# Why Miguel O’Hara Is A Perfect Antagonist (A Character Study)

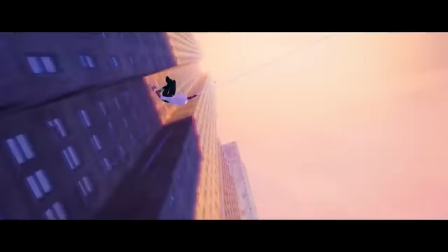246s
Later, when Gwen is telling Miles about the Spider-Verse team she's a part of,
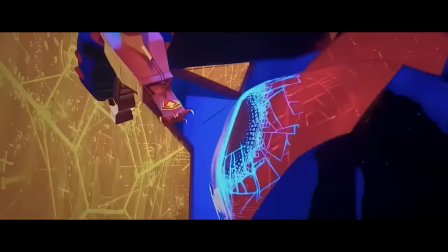250s
she mentions that it is led by Miguel, establishing a sense that he is the most powerful of the Spider-Men. Jessica and Gwen even seem to reserve some sort of respect that borders on fear of Miguel, which only adds to his menacing presence.
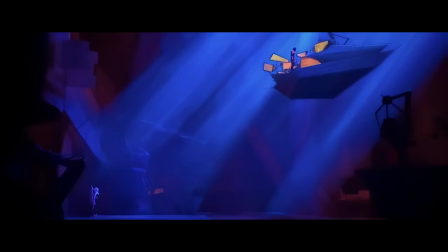265s
Even the scene where Jessica takes Miles to see Miguel is full of tension, showing us unclear glimpses of him and playing ominous music as the group of Spider-Men slowly make their way closer to him. After having seen him only briefly in action and hearing the chatter surrounding his power and aggressiveness,
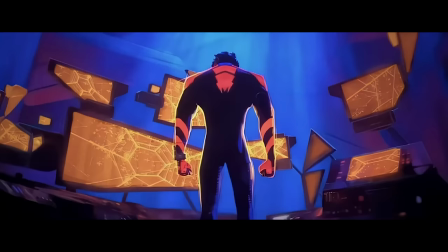283s
during this slow approach to meet Miguel, the audience has time to build up Spider-Man 2099 in their head,
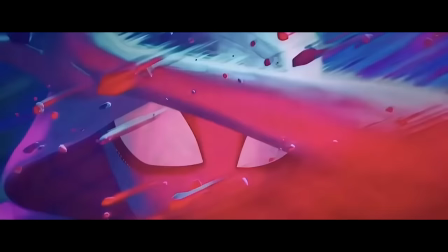290s
anxiously waiting for him. The movie introduces its antagonist at the beginning, hints at his true power through dialogue,
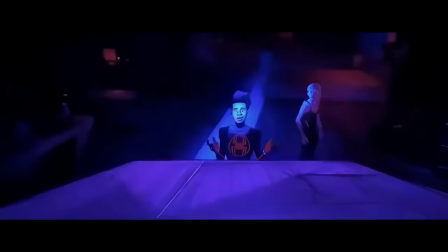297s
and then doesn't show the audience this antagonist for a substantial amount of time until late in the second act. By giving the audience the groundwork of Miguel's character, but not fully showing his true capabilities until much later in the film,
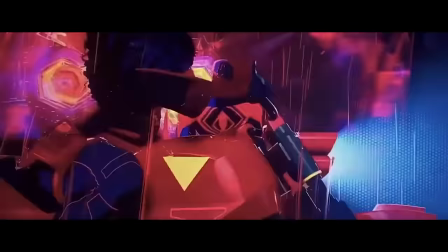312s
Across the Spider-Verse doesn't pay off Miguel's hinted abilities right away,
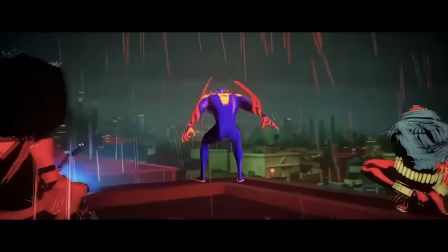316s
but rather allows the viewer to build him up as a significant threat because of the uncertainty and rumors surrounding him. And that kind of tension-inducing buildup to Miles' first encounter with Miguel is exactly the way that a movie should set up its main antagonist,
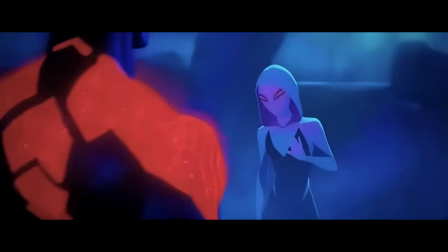332s
allowing the audience to perceive them as a massive threat by drawing their own conclusions based off of context clues.
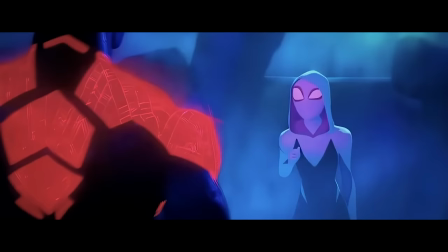339s
You might be confused by what I exactly mean with this last category, so allow me to explain.
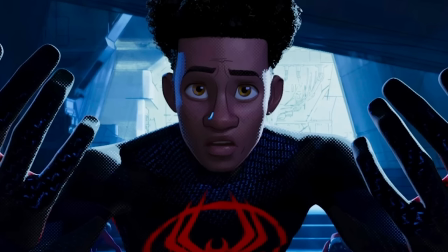345s
One of the ways to effectively convey the growth of your main character and reinforce the
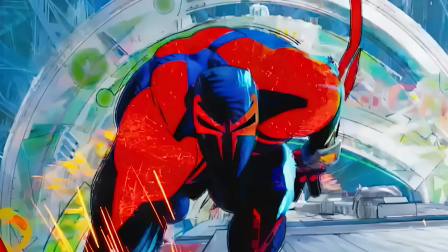350s
themes of your film is to have your protagonist and antagonist face a similar problem, but have different reactions to it. In this way, the antagonist becomes sort of a reciprocal or opposite or contrast to the main character, which not only enhances their conflict,
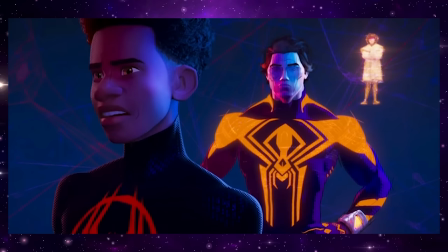367s
but it also shows the audience the path that the protagonist could have gone down had they had a different reaction to their life circumstances.
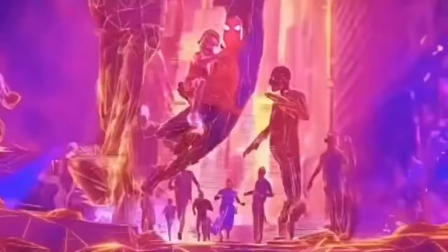375s
As you could probably tell, Spider-Man 2099 is essentially the reciprocal to Miles in regards
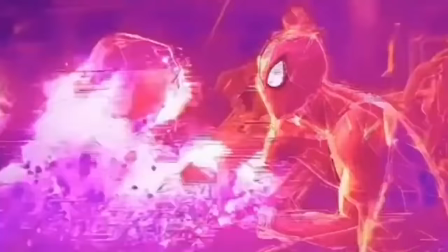381s
to their reactions when faced with the dangers of messing with canon events. Miguel and Miles are both faced with the same dilemma, and they each choose to respond to it differently.
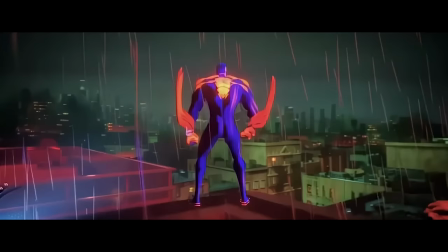392s
One of the roles of a good antagonist is to highlight the best attributes of a movie's protagonist,
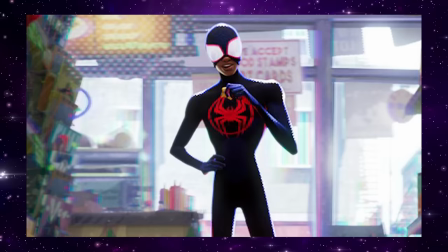398s
and Miguel does this magnificently in Across the Spider-Verse. They are both Spider-Man, but Miles is a more emotional, relational,
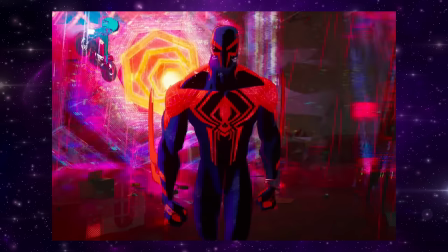406s
optimistic Spider-Man who still cares about saving the one life, even if it means risking the lives of everyone else.
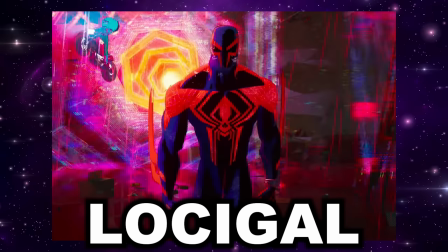413s
Whereas Miguel is more of the logical, mature,
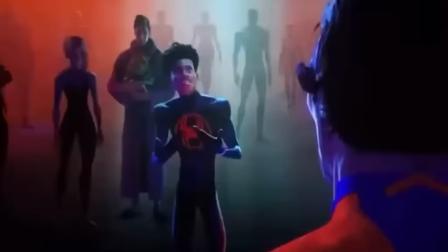416s
realistic Spider-Man who has come to peace with choosing what he sees as the lesser of two evils.
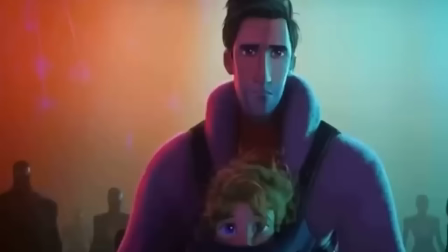423s
Miles believes that he can always do the right thing,
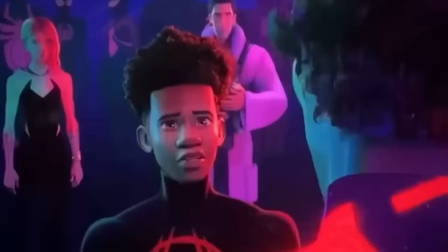426s
and this attribute of his is emphasized by Miguel's belief that sometimes you have to do the wrong thing for the right reason.
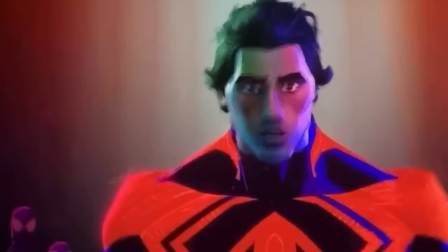434s
The way that Miguel brings out the rawest form of Miles' character and beliefs through their reciprocal nature and conflict is an attribute of a quality antagonist and just one of the many reasons why he worked so well and across the Spider-Verse.
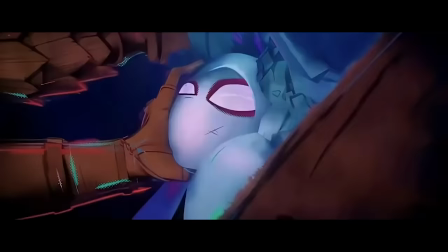450s
Miguel O'Hara was one of the coolest and most compelling antagonists we've seen this year and that was due to the amazing writers behind this movie. I know his theme is definitely the reason why he resonated with a lot of viewers, and as cool as that theme is, I hope I was able to provide you with some of the more intricate reasoning for why he was such a great,
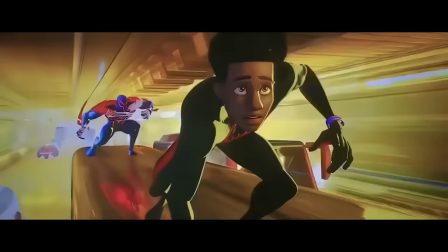472s
high-quality antagonist. If you enjoyed this character study, you'd probably enjoy some of my other ones on characters like The Wolf or Perrito from Puss in Boots,
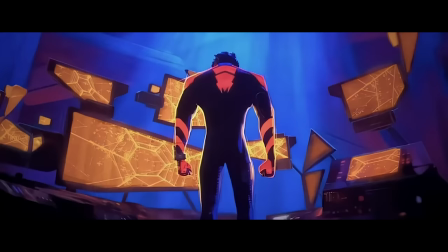480s
so you can check those out in my character studies playlist on my channel.